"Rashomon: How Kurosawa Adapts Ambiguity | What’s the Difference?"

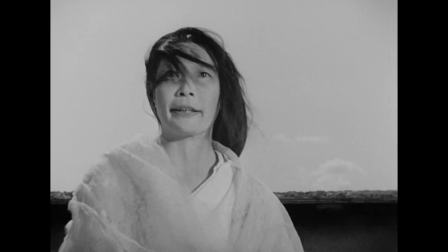8:04 According to the husband's spirit, if you take the medium at her word,
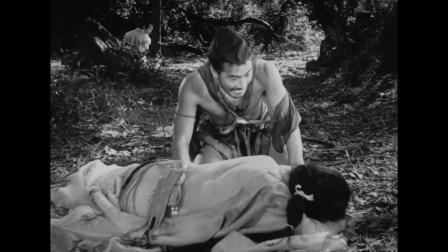8:07 his wife was so overcome by ecstasy and attraction that she asked the bandit to kill the samurai, and according to the woodcutter,
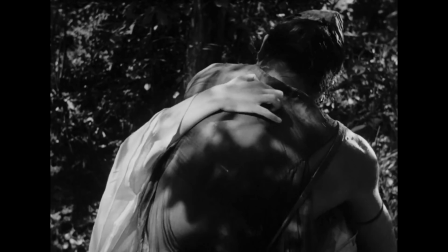8:14 the bandit begged her to marry him. No matter what outcome is true, every narrative seems to agree on one thing, whether or not they phrase it the same way.
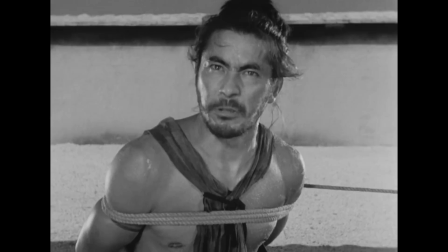8:23 This is what transpired between the bandit and the samurai's wife.
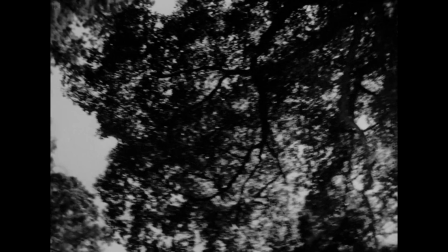8:26 Sure, to some characters, she was a willing participant, but their encounter is practically the only event in the film that's treated as a given from one story to the next.
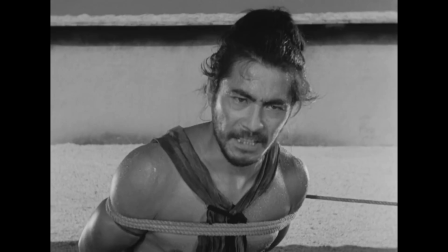8:35 It's what drives the plot each and every time, whether the men are at their most virtuous or at their most cowardly.
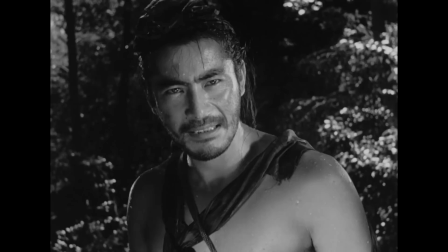8:42 The bandit practically admits to assaulting her, but in a society where the prevailing perspective is,
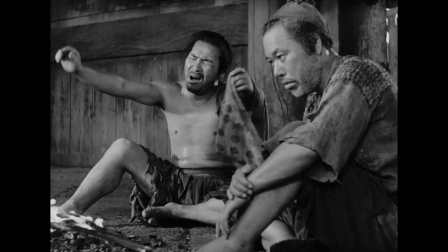8:47 it doesn't seem to matter.
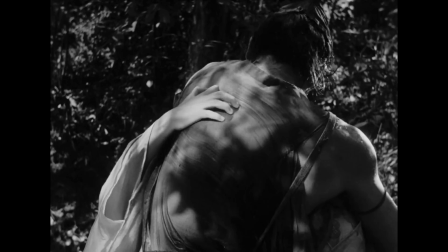8:55 Almost every narrator treats the wife's assault with the same factual mundaneness as the bandit being discovered on the shore side,
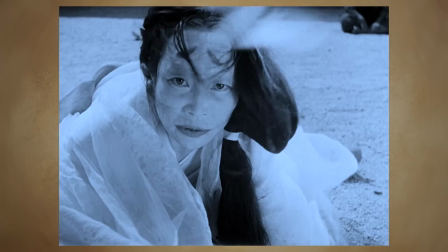9:03 even though this event seems to inform every character's actions in each version of the story. And I would argue that's another similarity between the short story and the movie.
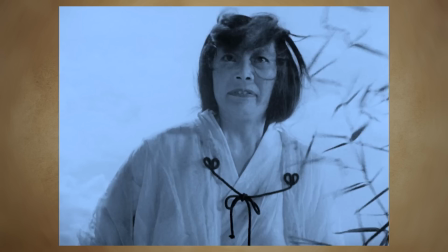9:11 Yeah, both the samurai and his wife begin their testimonies in the short story with quick and pretty flippant acknowledgement that the bandit, Tajamaru, forced himself on Masago.
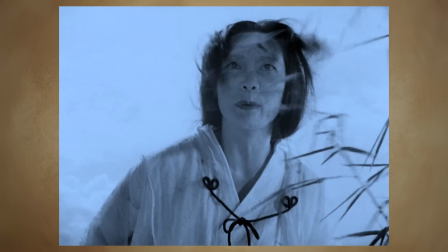9:19 So if we're talking about how reading the story and watching the movie are different experiences with so many textual similarities, you gotta look at the performances.
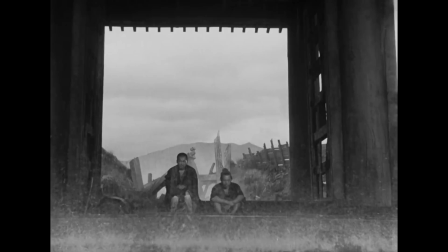9:31 Rashomon, of course, starts with utter befuddlement. A priest and a woodcutter hiding from the rain, attempting to understand a story that we don't know about.
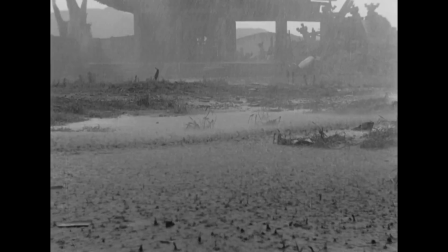9:39 It's an intriguing setup, one that gives us an idea of what we're in for. A story that, according to these two men, doesn't make a lick of sense.
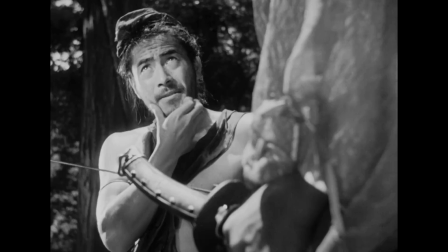9:48 From there, we know what we should be doing, looking for the many disparities, or at the very least, oddities, that will eventually crop up.
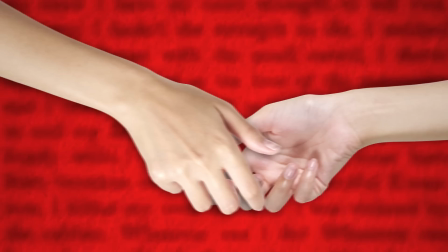9:55 It's certainly an approach that grants us a little more hand-holding. In a Grove, however, does none of this.
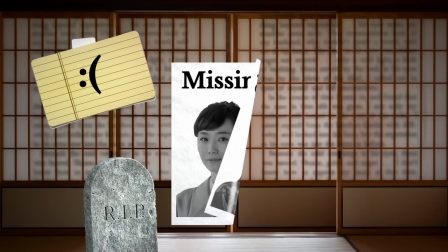10:01 We're plopped right in the middle of a trial for a case that mostly seems, well, just kind of sad at first.
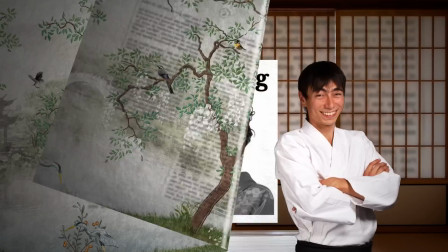10:06 A samurai dead, a woman missing, and abandoned who unabashedly takes credit for the crime.
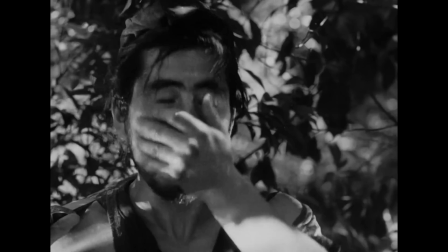10:12 Of course, we quickly learn that it's not so straightforward, but that only reveals itself as the various players tell their stories.
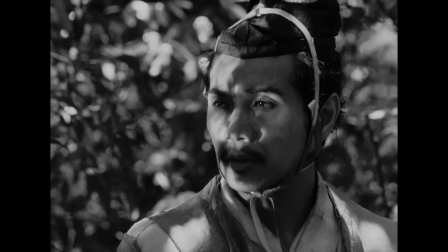10:18 And while those accounts play out in largely the same way between the short story and the movie,
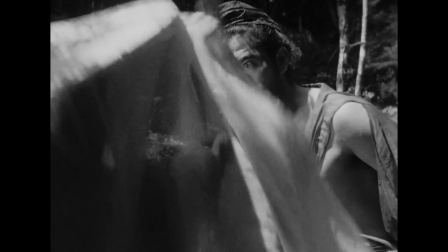10:22 it's the performances in Rashomon that end up painting the starkest differences in terms of how each word feels.
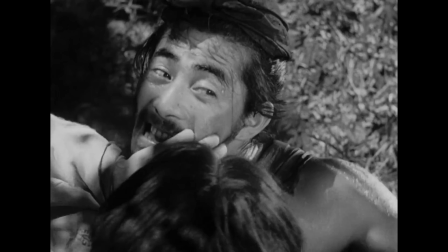10:28 The most prominent example of this is the infamous bandit Tajimaru.
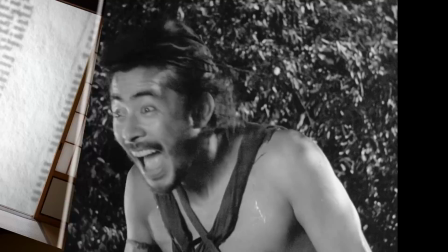10:32 While his motivation largely remains the same from page to screen, it's Tashiro Mifune's crazed performance that makes Tajimaru feel wildly more unhinged.
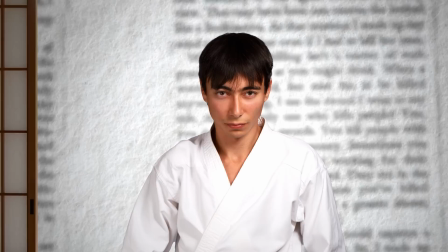10:40 In the story, Tajimaru speaks plainly. His actions and changing motivations remain pretty chaotic, but he lays them out in a straightforward way.
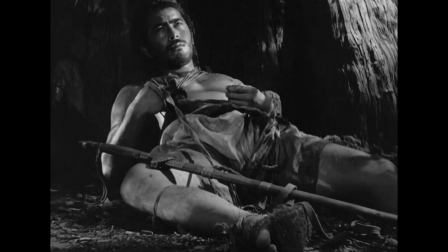10:48 In the movie, on the other hand, we get to see Mifune's insane laughter and his shouts when he's bound.
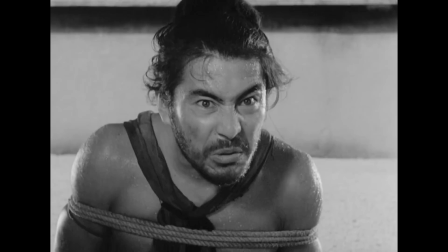10:53 Sure, his actions aren't much different, but the way he recounts them to us is. In this way, Rashomon paints a picture of a much more unpredictable lunatic of a villain.
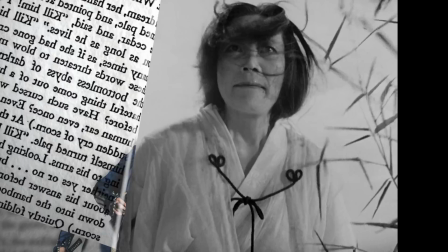11:02 Similar notes could be made about the late samurai's account of the story, told in both versions through a medium.
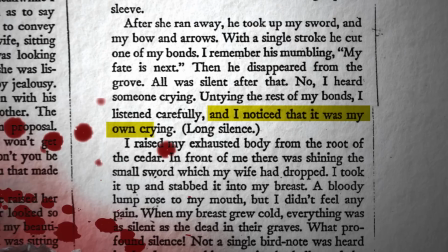11:08 Interestingly, his words remain largely the same. He feels utterly betrayed by his wife and recounts the story with that same heartbroken emotion.
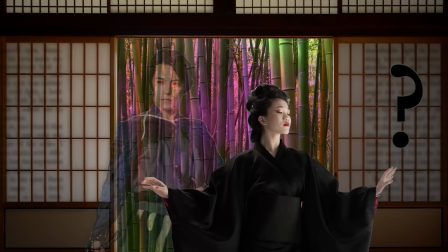11:15 But there's a lot to be said for the way Kurosawa frames that medium scene, one of the most exciting in the movie.
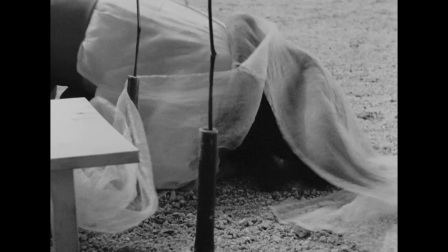11:21 In the story, it's not even described how the medium reaches out to the samurai, but in Rashomon, we could see her writhe in the sand and struggle with his pain.
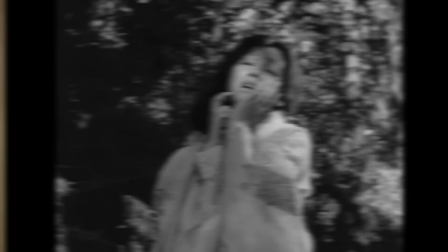11:29 It's undoubtedly more effective, as is Mazayuki Mori's icy portrayal of that cold look that his wife described in A Grove.
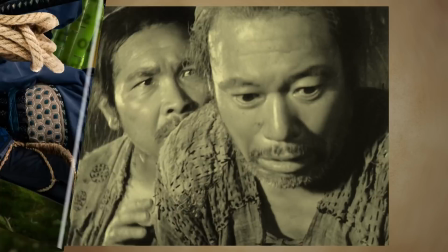11:36 Also in the short story, that cold look comes when the samurai's mouth is crammed full of leaves because,
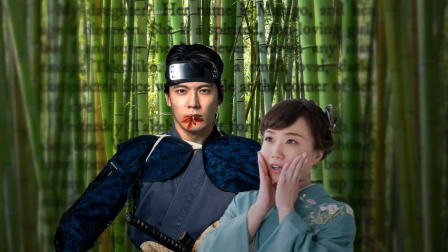11:41 in addition to tying him to a tree, the bandit gags him with leaves and dirt to keep him from speaking.
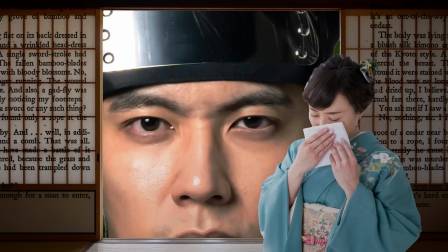11:46 And Masago admits that her husband was trying to speak but couldn't because of the leaves, but it was the look on his face that convinced her of what he was trying to say.
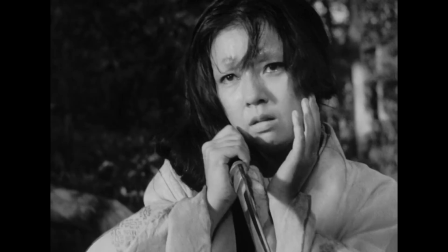11:54 Which leaves the door open for a misinterpretation. And that's my point.
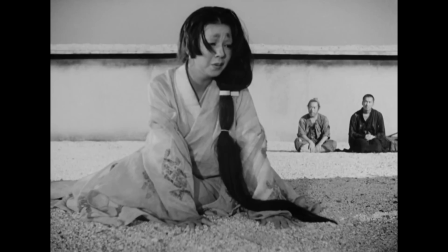11:58 Kurosawa made choices in the film, like the cruel portrayal of the samurai in that moment, to make some of the motives clearer.
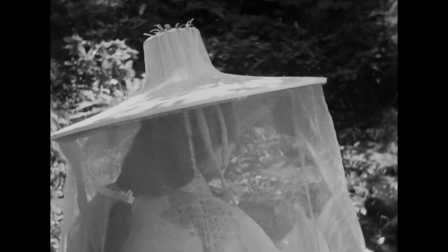12:04 Or at least that all the witnesses are more certain about their version of the story. But take the samurai's wife too.
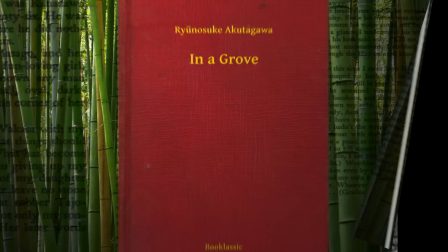12:10 There's something about seeing Mashiko Kyo go from the ferocious fighter that Tajimaru described in his testimony to the pathetic, weeping woman that we see at the trial in Rashomon.
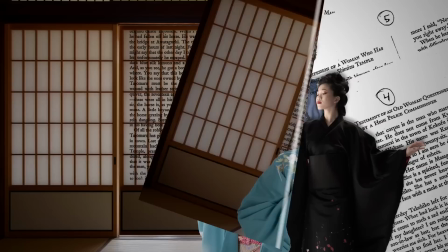12:20 Since In a Grove is, as previously mentioned, basically just a transcription of trial testimonies,
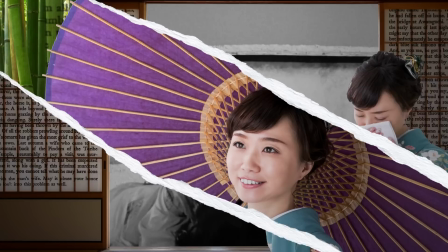12:25 the emotion, or in other words, Kyo's desperate wails, are lost there.
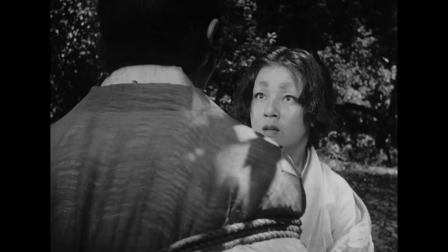12:29 In particular, the samurai's wife's actions and overall temperament are the ones that vary the most from account to account in both versions,
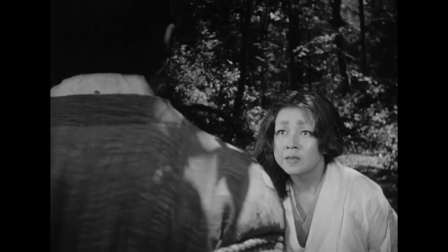12:36 so it certainly has a different impact to see it portrayed through Kyo's excellent performance.
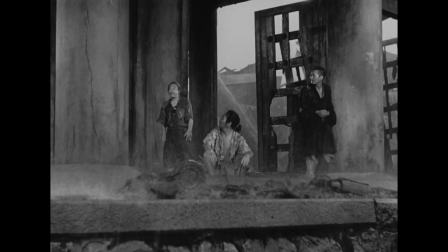12:45 Aside from those performances, the biggest difference, of course, is where both stories end.
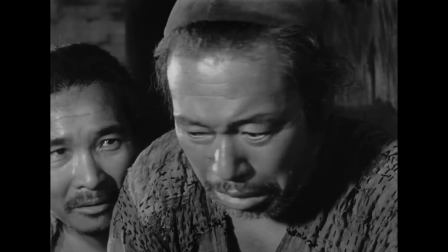12:50 Whereas In a Grove leaves us with a mystery, concluding on the samurai's story, Rashomon has the woodcutter recount a more objective telling of what he witnessed.
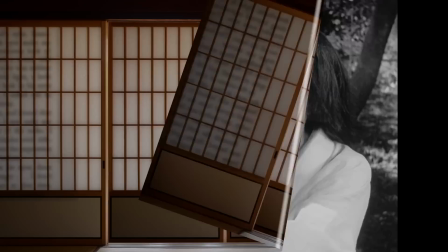12:58 This is, again, an approach that gives us a lot more hand-holding, but it also paints the samurai's story in a very different light.
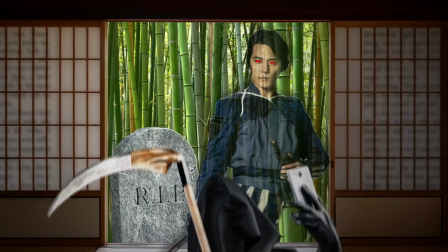13:04 In the short story, the samurai's account is arguably the most plausible, if only because a dead man has the least reason to lie.
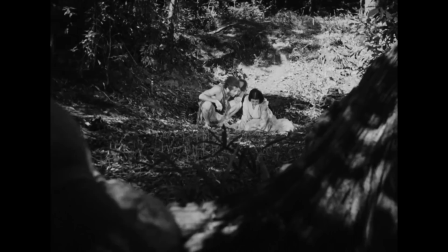13:11 Not that it's ever made clear to us that that is the actual truth, leaving it up to us to figure it out.
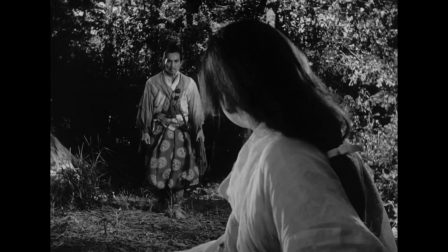13:17 Rashomon, however, sets up his story by reminding us that a dead man still has plenty of reason to lie, preserving his honor from beyond the grave, before giving us the woodcutter's account.
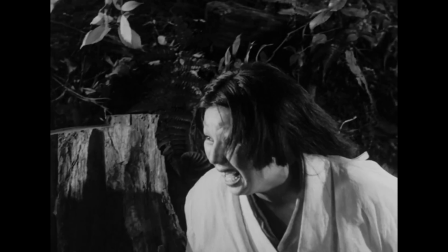13:26 It goes on to hammer that point even further. None of the parties wanted to share the true story because, well, it was mostly just kind of pathetic on all fronts.
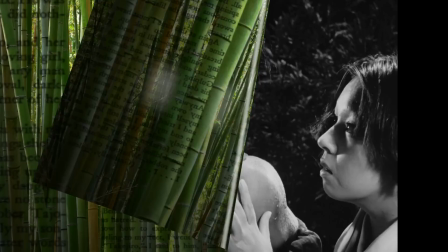13:35 But that approach, too, in addition to the epilogue Rashomon adds, basically changes the takeaway on both versions of the story.
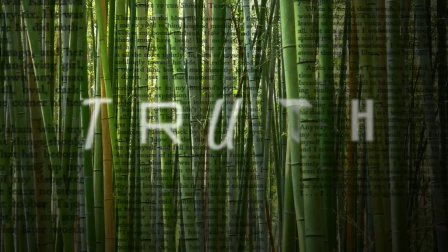13:43 The message of In a Grove is a more vague, overarching statement on the changing, unreliable nature of truth, leaving a lot more for us to interpret.
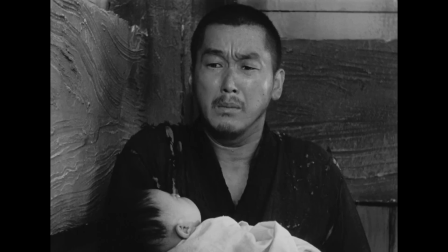13:51 Rashomon focuses much more on the why of lies. Basically, humans are self-serving to the point of denying the truth of themselves.
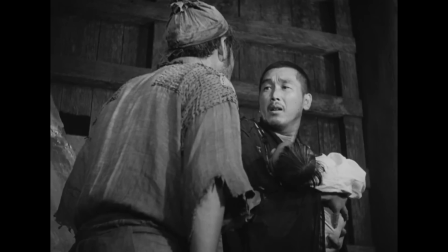13:59 This is projected pretty heavy-handedly to us in the epilogue, where we see the priest's faith in humanity shaken, then restored as the woodcutter offers to take care of the baby they found.
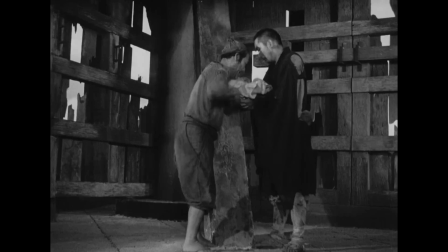14:11 Is Rashomon's comparatively much more tidy ending more satisfying? Maybe.
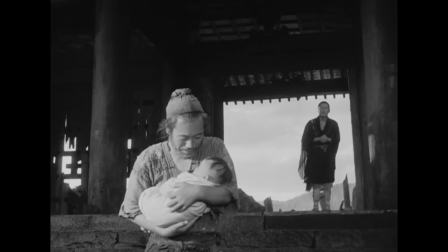14:16 But it also comes across as expecting less introspection from its audience, underestimating our own ability to decipher its meaning.
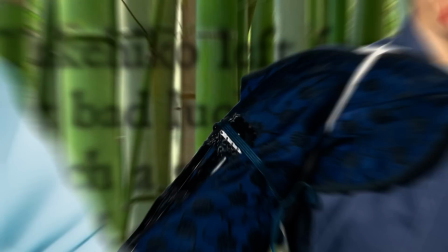14:24 In a Grove does us no such favors, leaving it all open to our interpretation.
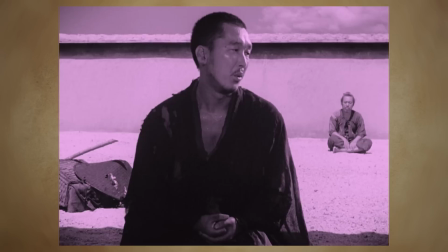14:28 And in a lot of ways, that's a more effective way of portraying that unreliable nature of truth. In the end, it's all about the truth we choose. Oh, that's interesting.
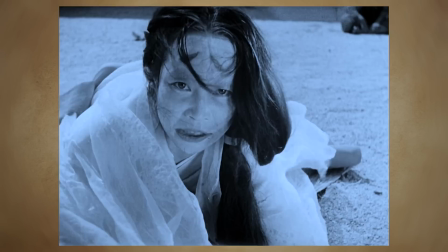14:37 Yeah, that's almost as if the biggest difference between the story and the movie is your ability to project your own interpretations.
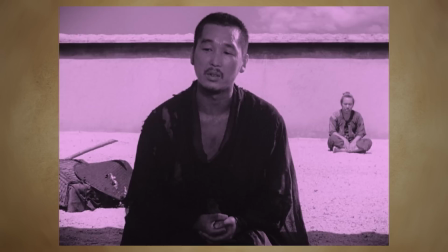14:44 Yeah, I don't completely disagree with that. Oh, great, because reading the story took me on a wildly different journey than the movie did, for that exact reason.
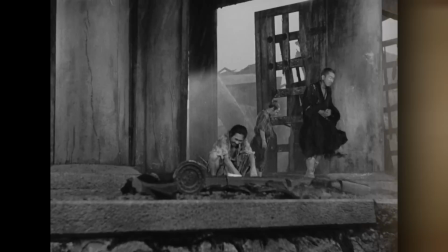14:54 I found Kurosawa's choices in the adaptation to be profound.
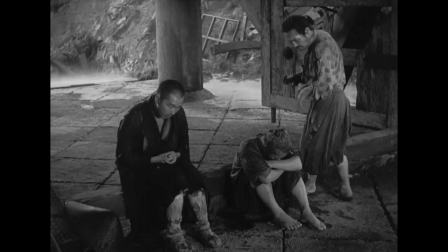14:57 The fact that we begin in this tragic setting of rain and rubble with three characters who frame the story felt ripped right out of a stage production.
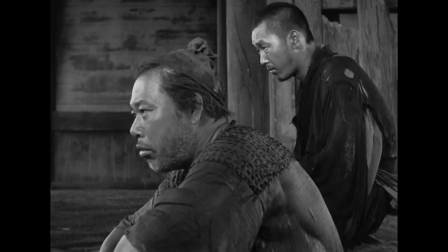15:04 But more than that sets up what the main difference was for me, the extent to which I could project my own emotions onto the characters.
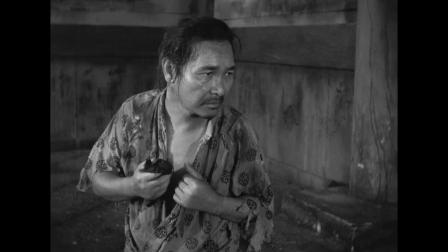15:12 The commoner, for example, seemed at first glance like a vehicle for the audience, stumbling upon two men who had already experienced the harrowing tale.
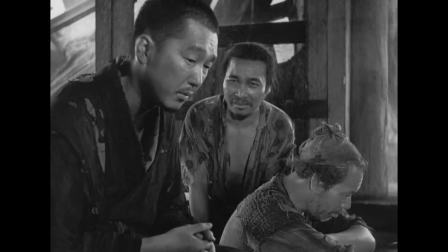15:19 Like the commoner, I wanted to know what they could have heard to produce such anguish.
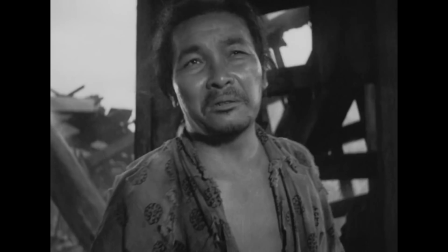15:23 Then again I may have simply related to the commoner's cynicism, like, look around dude, this is an unfeeling world where dogs eat dogs and cats are assholes.
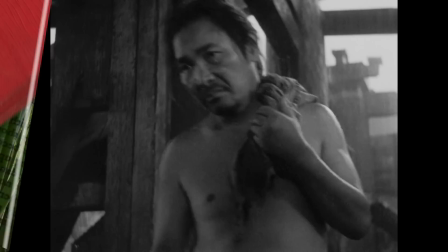15:34 Either way, the characters at the Rashomon Gate serve two functions, to propel the story and to provide a buffer for your own feelings.
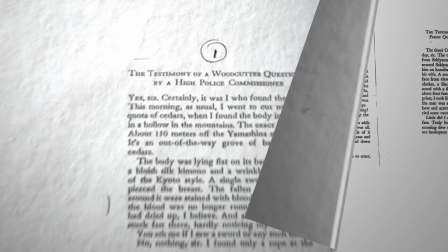15:42 In a Grove, meanwhile, immediately put me in a problem-solving state of mind with its first chapter, the testimony of a woodcutter questioned by a high police commissioner.
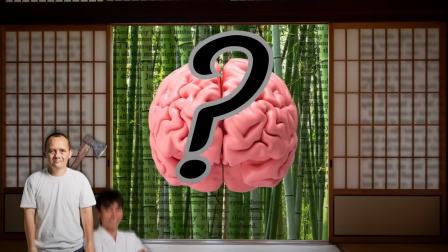15:51 I immediately engaged in my logical thinking, as if playing out a whodunit were the characters of the story provided hints to the murderer.
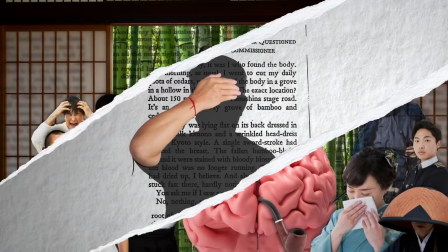15:57 From the woodcutter, I was able to log measurable facts about the crime scene. Ah yes, the game is afoot.
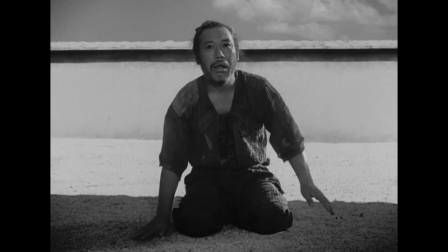16:03 And what's more, the story doesn't even give you the perspective of the commissioner to temper your interpretation. For me, the effect of the silent commissioner changed with the visual medium.
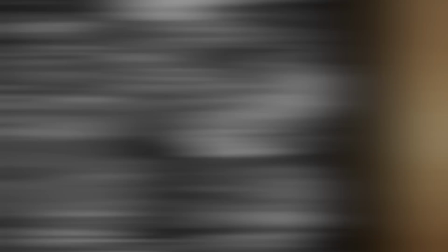16:12 I no longer felt like I had the task of solving the crime. Instead, I felt more like a player in the troupe, interacting with others on stage.